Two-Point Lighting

So today we're going to be talking about two-point lighting. First, I'll show you an overhead of where we place those lights, and then next I'll show you thumbnails of movies that represent that type of lighting.
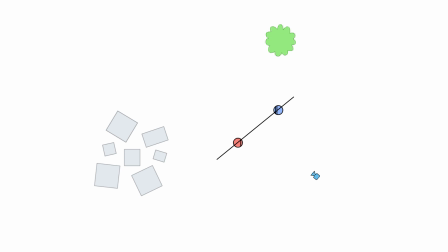All right, so I started with an overhead to keep it simple for you guys to better show and explain how I do my lighting. So let's pretend like the blue and the red are two actors and that this is the camera grabbing the wide shot, and this is your kind of coverage for the scene.
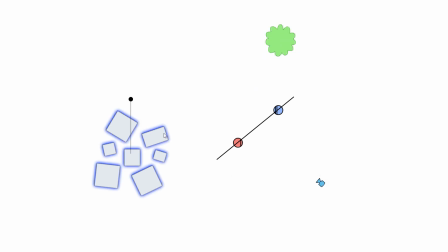You have a tree in the background, and then you have like a bunch of boxes over on the other side. Basically, when you go in to do coverage, this is how I would do it. I would make my big key onto this actor for this camera angle that's directly onto him, offside the 180 rule.
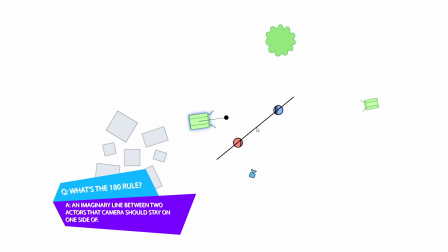So basically opposite of where the actors are at, so that you get the light coming in from this angle and it will hit
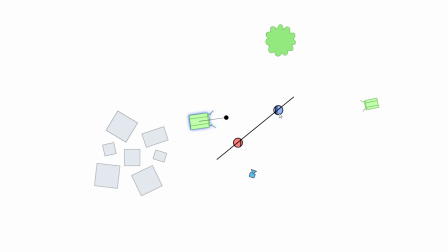their face on this side rather than coming in from the same side as the camera. Sometimes what I like to do is add a little kicker or rim on the backside on the dark part of their face to help bring that out a little bit. And then we would do the same for the opposite side. So you would just flip the key around.
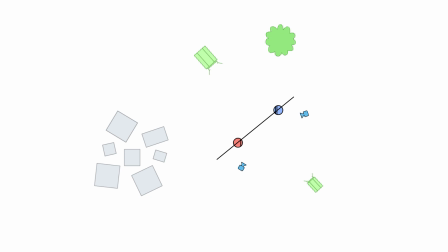Now sometimes you have to shoot both angles at the same time, which makes it a little tricky. If you don't have a Mini's-Arm kit, this is how I usually do it.
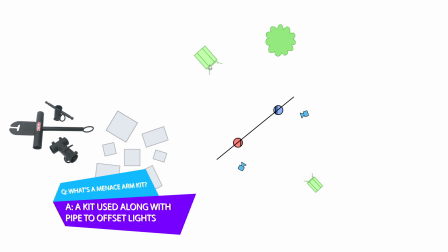I still have my main source coming in from offside key.
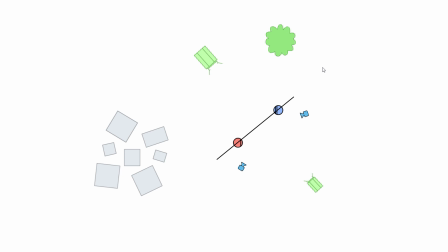I'll usually put something thick diffusion-wise so that it spreads out nicely on both actors. And then same on the rim side. I'll either dim it down very low or I'll put a bunch of diffusion in it to help knock it down. And I want to make sure that this rim one stays less powerful than the key. It's just there to add a little exposure.
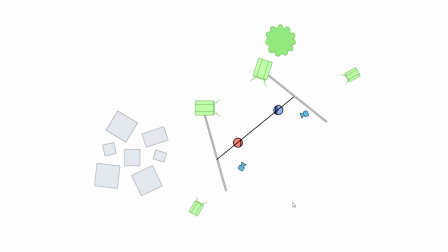Now, if you have a Mini's-Arm kit, you can offset your key by placing your stands on camera side and then having a pipe that goes long enough with a light at the end that could then still give you the offset key.
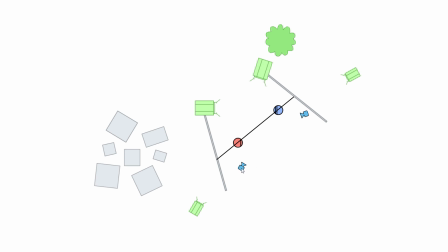Basically, the only reason why you would do this is because if you didn't and you go back to the other setups, if I had left these where they were and this camera is now shooting onto this guy, I will see my key in the shot, especially if I'm shooting both at the same time.
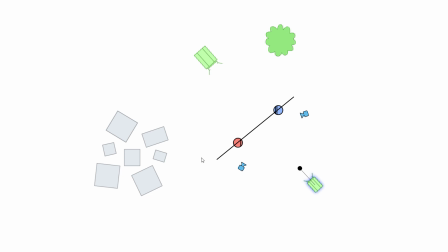So if this key was over here, he would see it. If the key was over there for for the opposite actor, the other camera would see it. So the Mini's-Arm kit helps bring it over so it's over the top of your frame, and then you can still light opposite key.
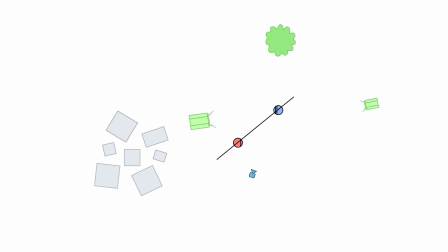One thing I like to mention as well is you can always figure out your lighting pretty easy from the camera angle and the actor. So the camera angle and the actor are always one side of the triangle, and then for your key should always complete that triangle.
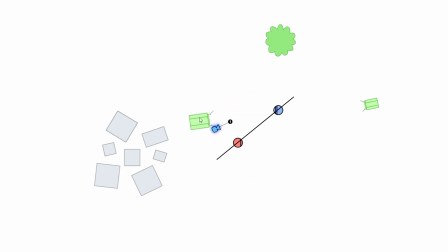And that should go, even if we flip the camera around that way, then this would come over here to that side, right? That way you're always got the triangle going on. That's just an easy way to remember the angles of your lighting for your shots.
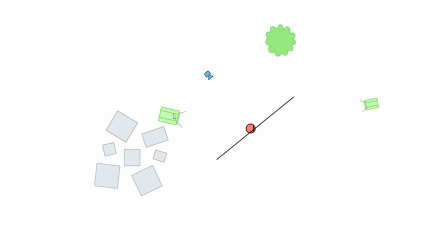Even if you're going here like this, and that way you still have your triangle regardless of whichever way that you shoot. You could even be over here and you would still want your key coming in from this side.
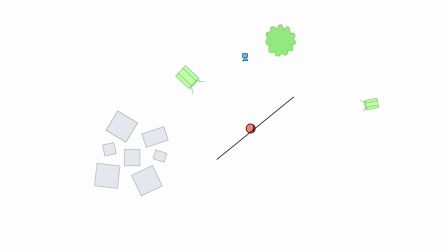So just stuff to think about when you do your lighting diagrams. So this website's called Shot Deck.
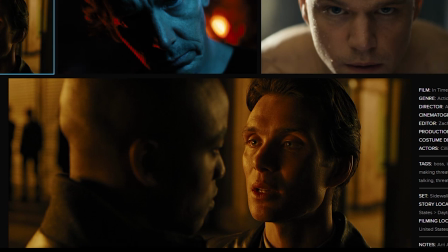Basically takes a bunch of stills from a billion different movies that you can use as references for your lighting. So in this scene from In Time, we have Cillian Murphy here.
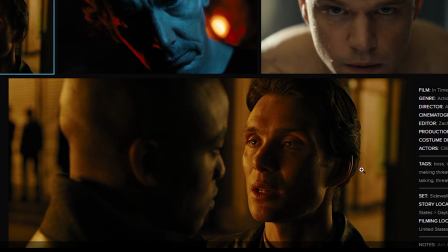Offset key is his main key right here, and then that little kicker or rim light is kind of bringing up here. He doesn't really need it because the windows are so bright in the background that you could turn this off and just have it go silhouette off of it,
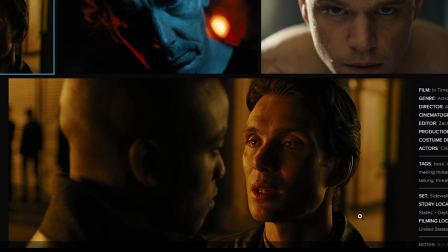and you would still see the shape and all the detail back there because of the windows. But they decided they would rather do it this way, which still looks good.
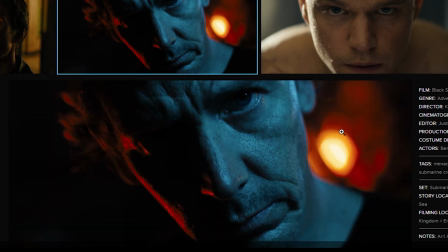Here's a movie called Black Sea where they kind of did it but with different color temperatures.
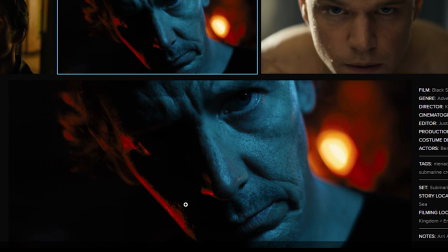Same kind of thing applies. Offset key, camera is on this side of his face, even though he's looking directly into lens. And then because there's nothing bright in the background to accentuate his hair or his face, they added a red rim on his face here that kind of just shows you the outline of his head.
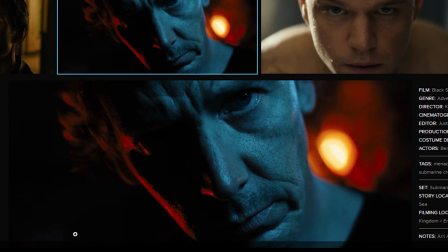Otherwise, this would just all fade together into one, which could be cool and stylized too if you would like.
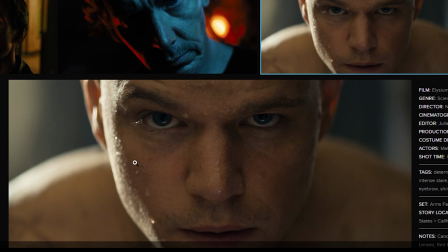Sometimes they'll add the rim on the same side as the key, like in here. In this movie, that's what they decided to do, probably because there's a window or something bright over on this side. And sometimes what we like to do in lighting is add the rim on one side, add the key on the same side so that it feels like a continuation,
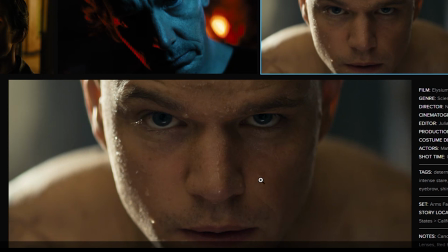and then adding just a little bit of fill over on the opposite side to help kind of just wrap it all the way around. This one, he does have a little bit rim on the opposite side. That's probably either from a wall or it could be a light as well, based on his ear and how bright that looks.
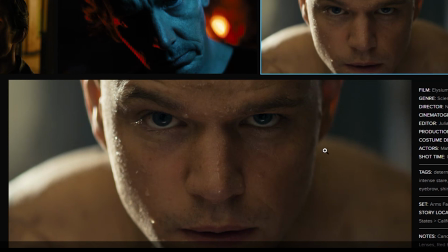It's probably a light just lightly hitting here as well. It looks good. It brings out the contours on the face.
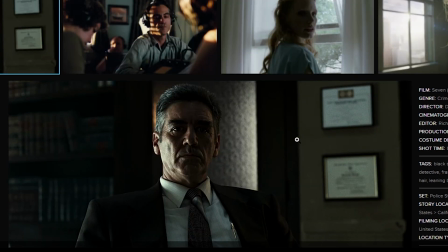It's good on. Here's an interesting one that I thought was well done also, was that they had the window light, but it wasn't playing in the background, so he pops out nice from that window light, and they flagged it off of the background.
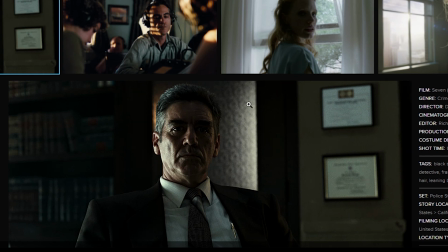And then over on the opposite side, because they added this door light here, they faked another light there to help pop him out. And that's just helping to add motivation that your eye doesn't think that this light here is out of place,
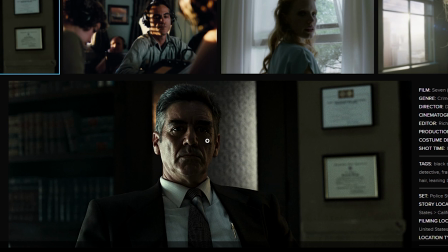because you can see it in the background here. They could also be playing as a lamp because of the color temperature as well, and it's not completely color timed to the same as that light, but it doesn't stand out as bad lighting because of that extra little pop that they gave through the glass,
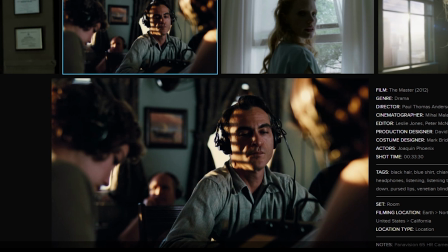and all the texture back there. It just looks nice. You can also play with the texture of the lights for the rim. So here he's got the key offside camera, just like we talked before, and then the kicker coming in through the window, which they added some blind
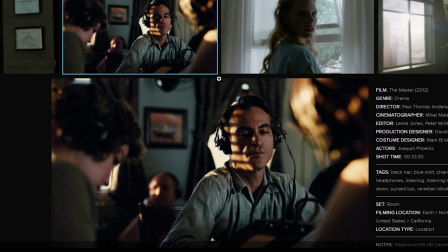contrast on, which is kind of nice just to help change it up from just a normal rim or kicker. So that's just a couple of examples of two-point lighting. As you can see in this shot, I have it on me as well. That's how much I love it. There are other ways to use two-point lighting that we can go into more detail later. If you have any questions about what I went over in this video, leave a comment down below and I'll get back to you. Also in the comments, let me know if there's any movie you want me to break down the lighting of. Thanks so much. That's a wrap.